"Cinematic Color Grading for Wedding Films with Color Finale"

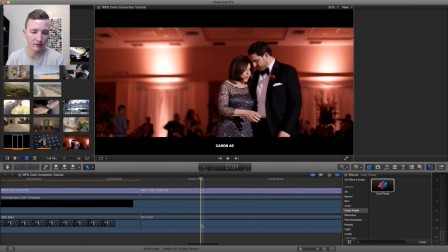[20:38]
Slight adjustments, I gotta make them. Like, I don't feel right if I see that clip and it doesn't have it.
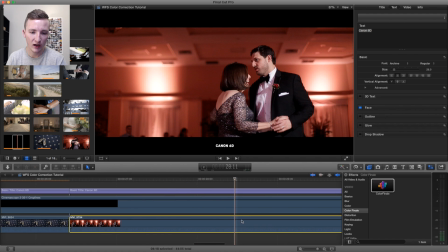[20:43]
So this is shot pretty close to standard with a 6D at a reception. And let's just see what Final Cut wants to do.
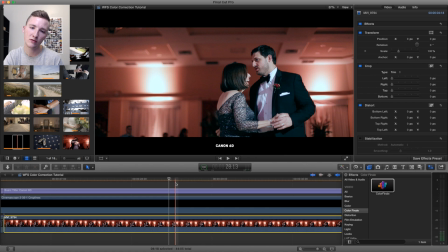[20:54]
So Final Cut really messes with the skin tones and tries to trim down on the red. But honestly, like, I really like the look that is natural to what it felt like there.
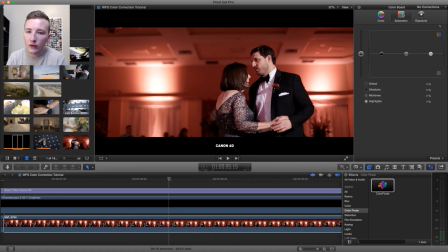[21:09]
So I'm going to just kill the saturation a tiny bit. Going to take back on the red a little bit. So I'm going to pull over to red. I'm going to get rid of it a tiny bit just to tone it down a little bit.
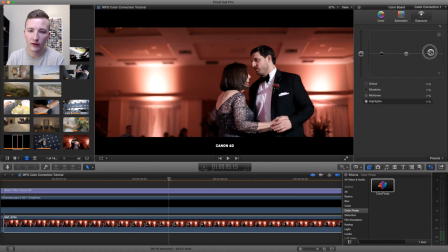[21:29]
And then it's going to raise the brights a little bit. I'm actually going to open up Color Finale and see if I can help these skin tones just a tiny bit by opening
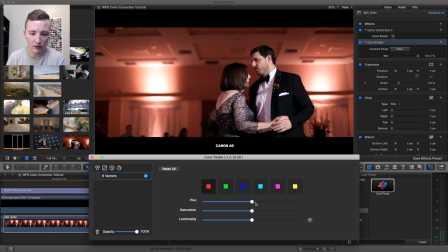[21:41]
this 6 vectors. So select red, saturation. Just want to see what it looks like. So it affects a lot of it just because most of the image is red.
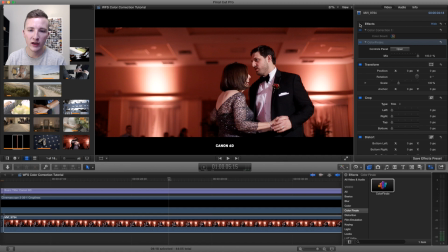[21:52]
So I'm just going to do a tiny bit. So from like ridiculous red to like toned down red, I think that's much better.
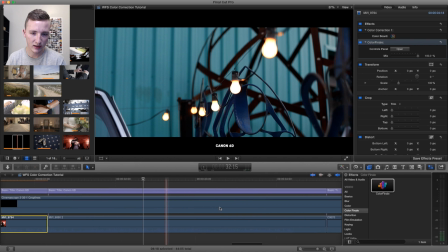[22:02]
Okay. And this is an exterior shot, but it's just a focus up on these bulbs.
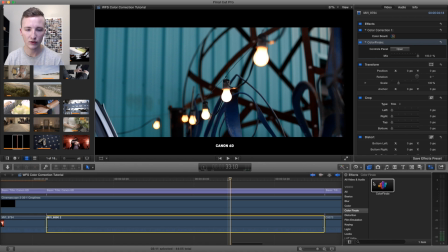[22:09]
So these bulbs are blown out, and it's like sunset.
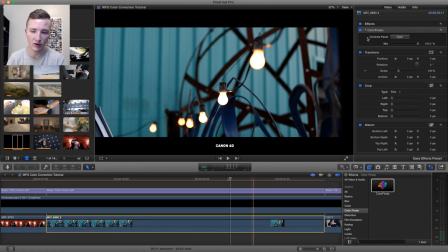[22:13]
So there's no skin tones in this, so I'm going to apply a LUT and do a grade pretty well.
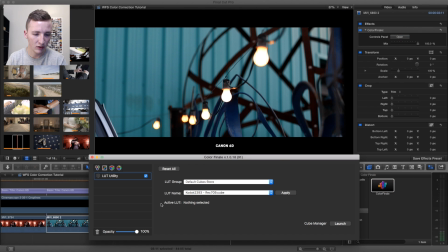[22:19]
So I'm going to start with the LUT.
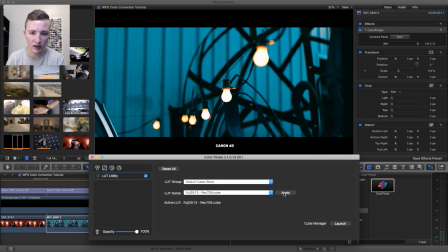[22:21]
We're going to do the Fuji 709, which is going to make it pretty turquoise. Let's tone that back just a tiny bit, but like I said, when there's no skin tone, you can really play with how you want the image to look.
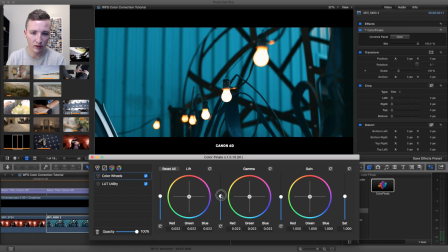[22:38]
I like the shadows to show a little bit of life there, and just gonna up the contrast a little bit.
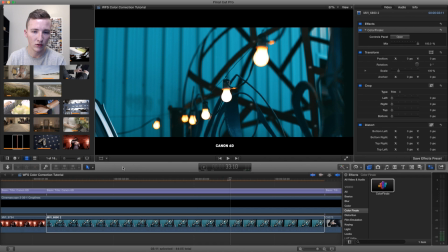[22:46]
Saturation is there. This looks pretty cool. The bulbs end up being a little blown out. We lose a little bit of detail right here. Notice the gradient. It stops it, so it looks like one color. It looks like yellow and then orange right here versus like a gradient gradually moving towards orange.
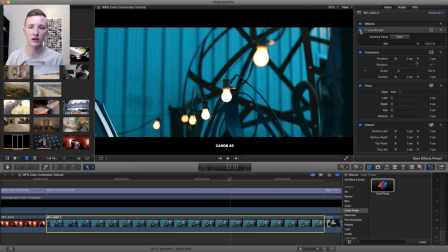[23:05]
So that's, you know, the more that you grade, the worse the image is going to get as far as detail.
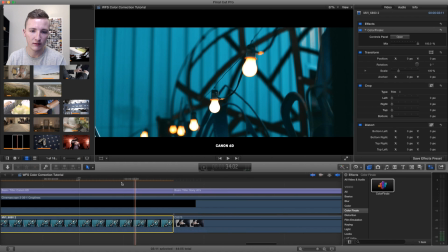[23:11]
But I think this gives a really unique like orange and turquoise kind of look to it.
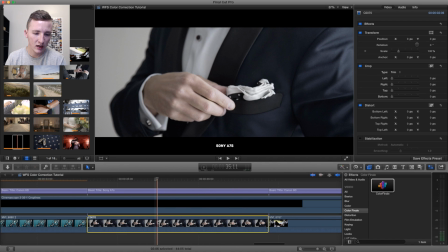[23:18]
It's pretty cool. So this is the A7S. And just to show you, this is from the same wedding we shot over here.
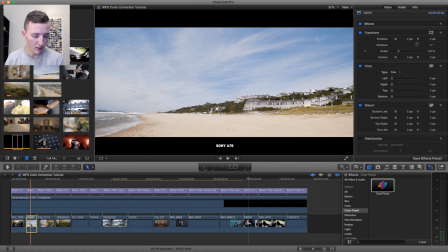[23:26]
So I'm just going to copy Command C and paste.
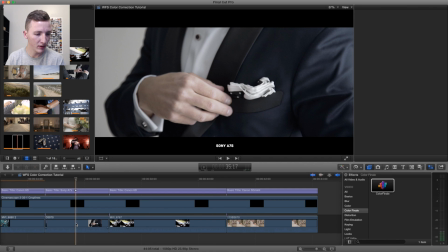[23:33]
Sometimes you can do this, but in this case it probably will not work.
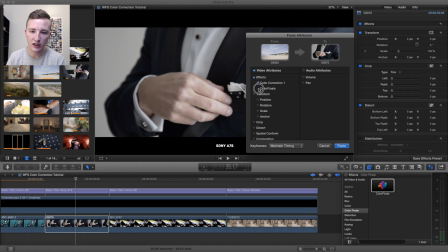[23:37]
So I Shift Command V, bring up this, and I can just send over exactly just that attribute.
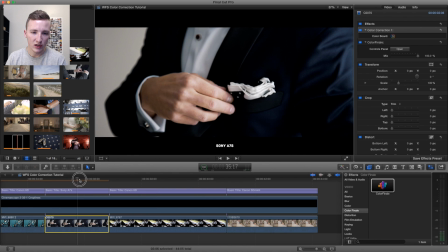[23:43]
So in that clip we pulled the shadows down quite a bit and then upped the contrast. So you'll notice like a little bit of a yellow tinge to the hand and the skin tones, and then it seems to me like the shadows are just way too crushed. So I'm going to open the control panel.
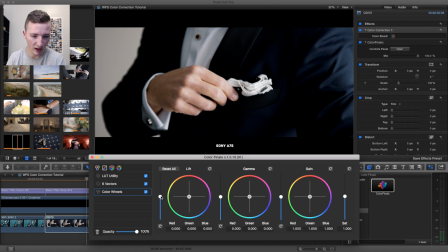[24:01]
I'm going to bring up the color wheel. We're going to put it below all of that, and I'm just going to raise the shadows and the mids a tiny bit. And then for 6 vectors, I'm going to pull down the saturation on the hand.
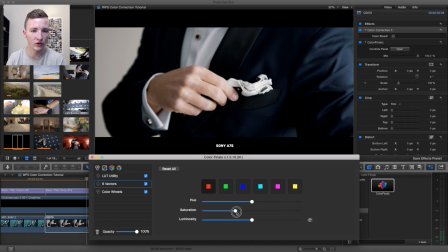[24:16]
So just to get a little less saturation on this hand right here.
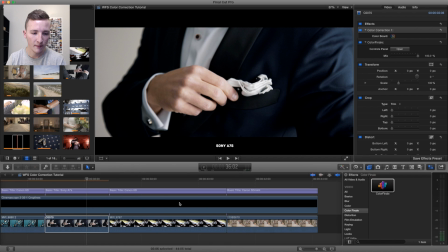[24:21]
And that looks pretty good to me. Let's turn that on and off.
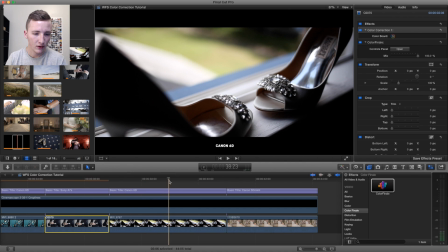[24:26]
Yeah, looks pretty good. So this is a 6D on a slider, detail shot.
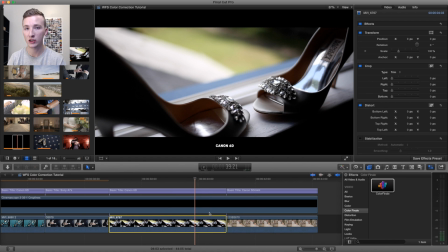[24:34]
A lot of it's out of focus, and this was shot very close to standard. So there isn't much. Just a personal thing. I just really like, well, first off, let's see what Final Cut wants to do.